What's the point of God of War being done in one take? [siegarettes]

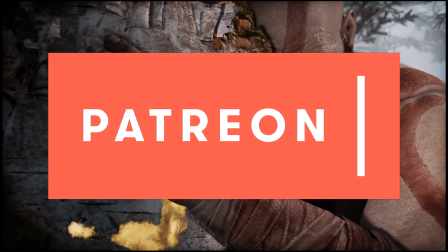0:00 This video was made possible by Patreon, and by the contributions of viewers like you.
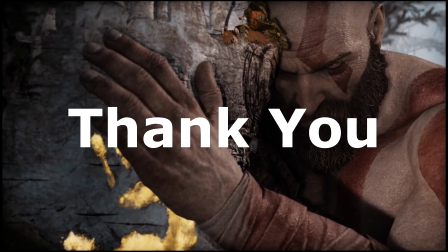0:07 Thank you.
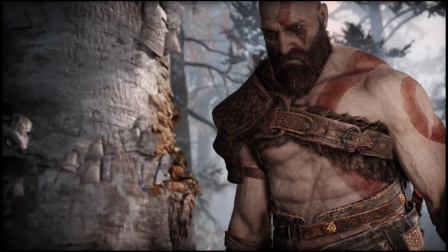0:11 2018's God of War makes a big deal of the fact that an entire game is framed in one continuous take.
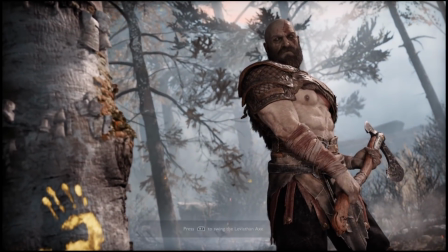0:17 Comprised of an extended shot, uninterrupted by cuts, the long take, or one-er,
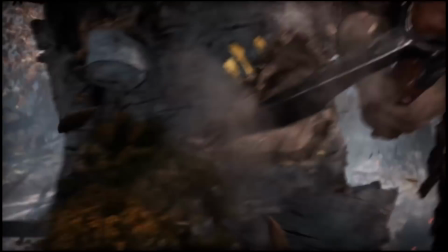0:22 has gained a certain reputation in film due to the technical difficulty required in capturing it.
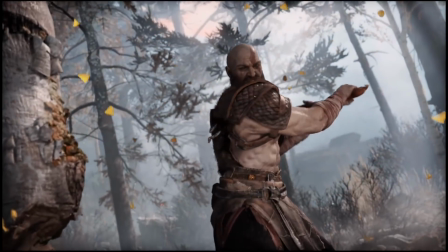0:27 In an episode of the video essay series, Every Frame a Painting, Tony Zhao described the long take as something critics and film students get raging hard-ons for.
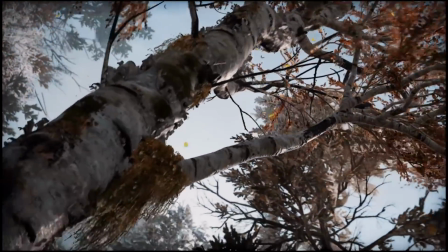0:36 And yeah, there's definitely a masturbatory quality to it.
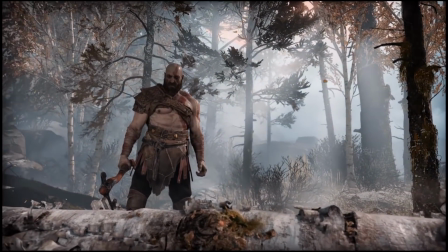0:40 So I can see why a game in the AAA space, which often deeply values technical achievement, would pitch God of War's long take as yet another technical feat it's mastered.
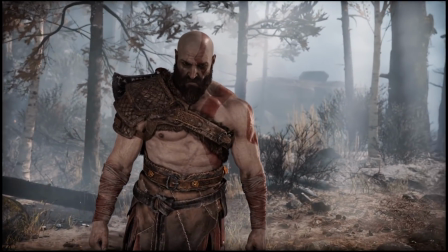0:50 I mean, sure, you did a two-hour film in one take, but how about a three-hour game?
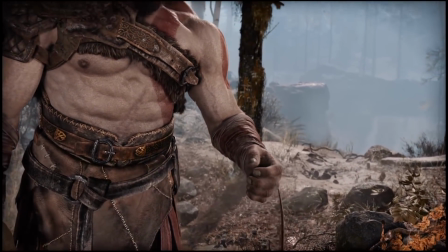0:55 But while there's an element of forethought needed to achieve this, it's just not as impressive in an all-digital environment.
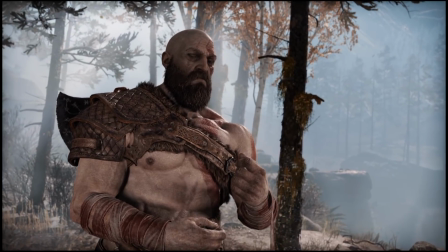1:02 Long takes in film require actors, cameras, and special effects to all achieve the right timing and movement to capture certain compositions and keep a scene on pace.
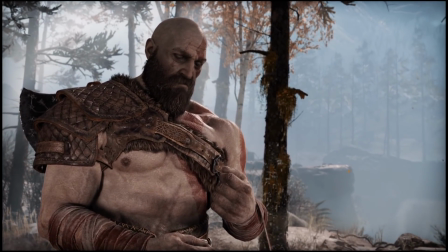1:11 With digital animation, all of this can be edited after the fact. Performances can be redone, movements adjusted, and every part of the environment is controlled.
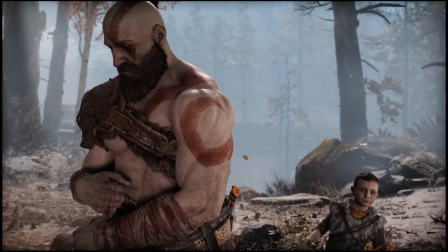1:21 It can be cool, but the same awe isn't there.
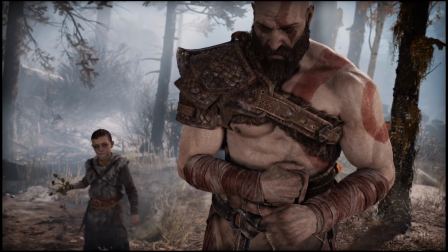1:24 And with any shot, when the question of how goes away, there's the more important question of why.
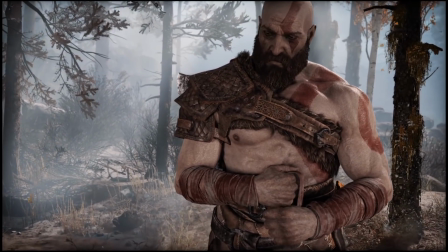1:32 God of War doesn't really have an answer to this, aside from because we can.
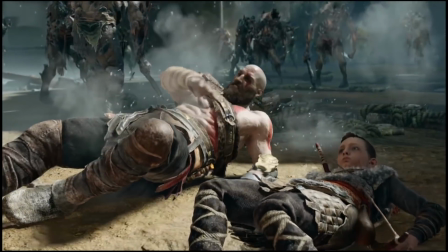1:38 Long takes can be used to hold a moment, to provide exposition, linger on a certain emotion, or bring tension to a scene.
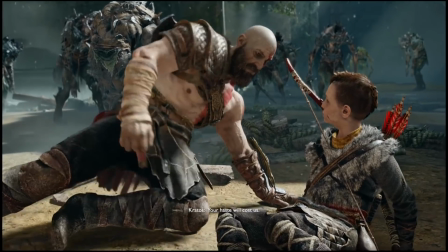1:45 God of War has moments where it dips into this, but often it shows a lack of consideration for the purpose of the long tag.
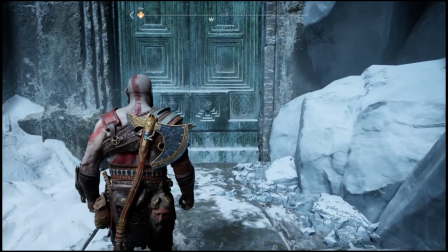1:52 The runtime is dominated by the gameplay's over-the-shoulder camera. This prevents more structured compositions and lends a visual monotony that imbues it with a sense of fatigue.
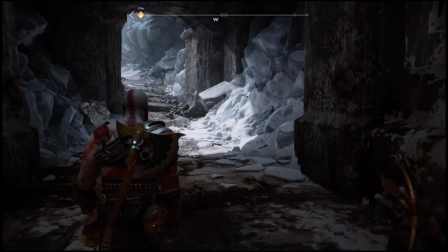2:02 Weirdly, it also undoes a lot of the work the series did to the opposite effect.
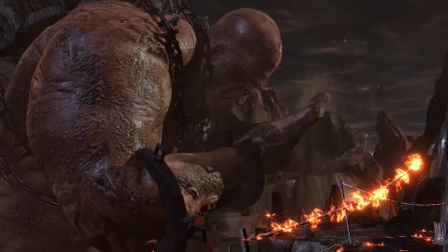2:07 Previous games had a strong emphasis on unique, fixed compositions and used them to emphasize the scale of encounters.
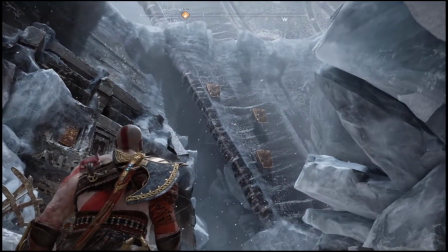2:14 God of War tries to have encounters of the same scale while having a more grounded viewpoint, and it only serves to undercut both elements.
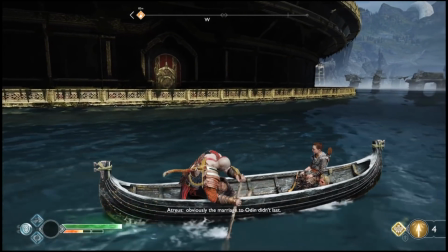2:23 You can make the argument that the long take is supposed to reflect the exhaustion Kratos feels at the constant impediments to his journey,
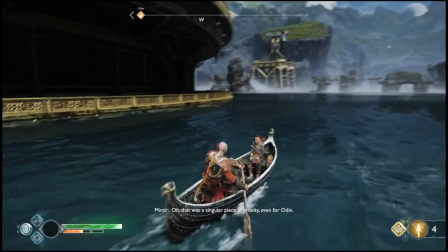2:29 but that's kind of undone by how Atreus keeps shouting reminders of all the side activities you can do.
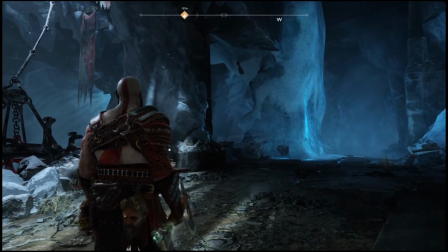2:36 Also telling are the people who've said they wouldn't have even noticed the long take unless it was pointed out.
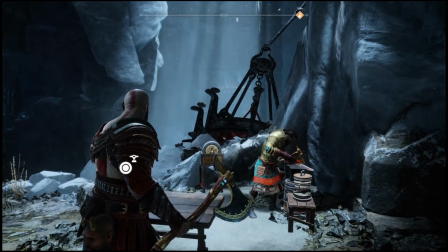2:41 That's partly the implementation, partly the lack of thought for the language of games.
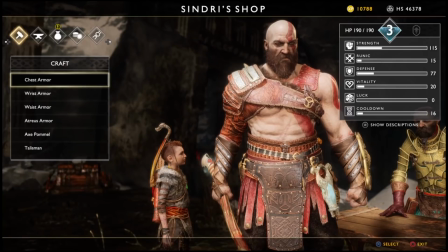2:45 The upgrade screen turns towards Kratos to keep him in the shot, but the map, character menus, death, or even just ending a session all break continuity with the shot.
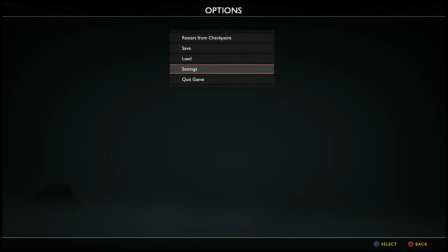2:55 And if you leave consideration for those criteria as being outside of a canonical one-shot, then it begins to feel a lot less unique.
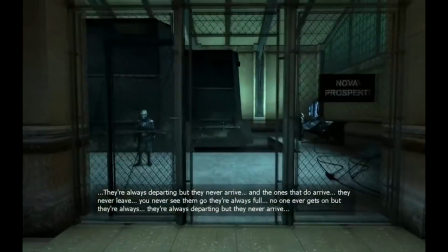3:03 Games already center the player's view in their pursuit of immersion.
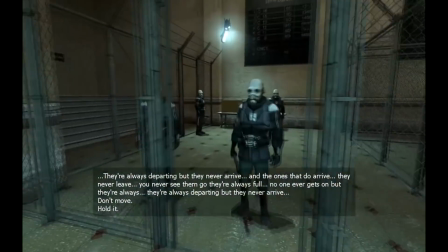3:06 If you disregard death in menus, then games like Skyrim or Half-Life can be considered to be made of the series of long takes.
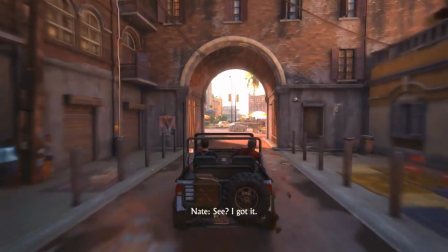3:13 Games like Tomb Raider and Uncharted place a similar emphasis on seamless movement between player control and cutscenes, with plenty of their own long, uninterrupted scenes.
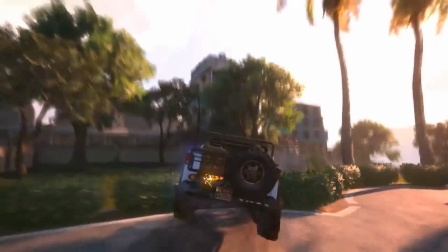3:22 We're already used to a lot of the visual language God of War employs, and arguably seen it done in other games with a better sense of rhythm and pacing.
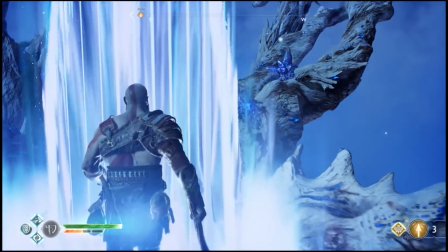3:30 In that context, its achievement is more in disguising loading screens and its stubborn refusal to show another viewpoint.
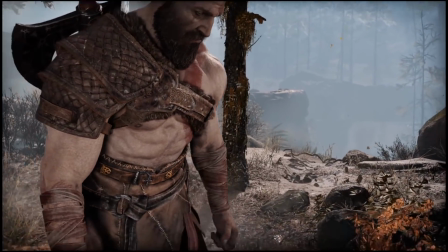3:37 That singular viewpoint reveals God of War's lack of attention to the narrative implications of a long take.
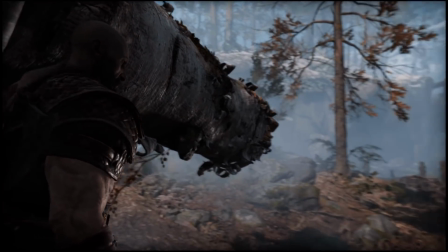3:43 Long takes can be surprisingly flexible, forfeiting control of a scene to different actors, moving to different vantage points, including or excluding information.
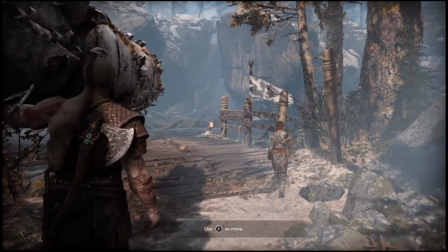3:52 God of War almost always keeps Kratos' viewpoint centered. Even when it diverges from it, it does so in relation to Kratos.
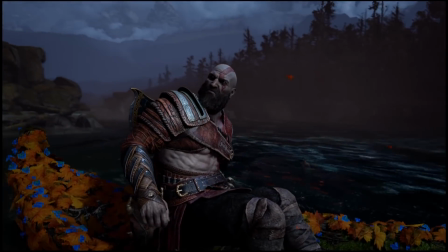4:00 This gives Kratos control, giving him the only legit point of view, and justifying his methods and worldview above others.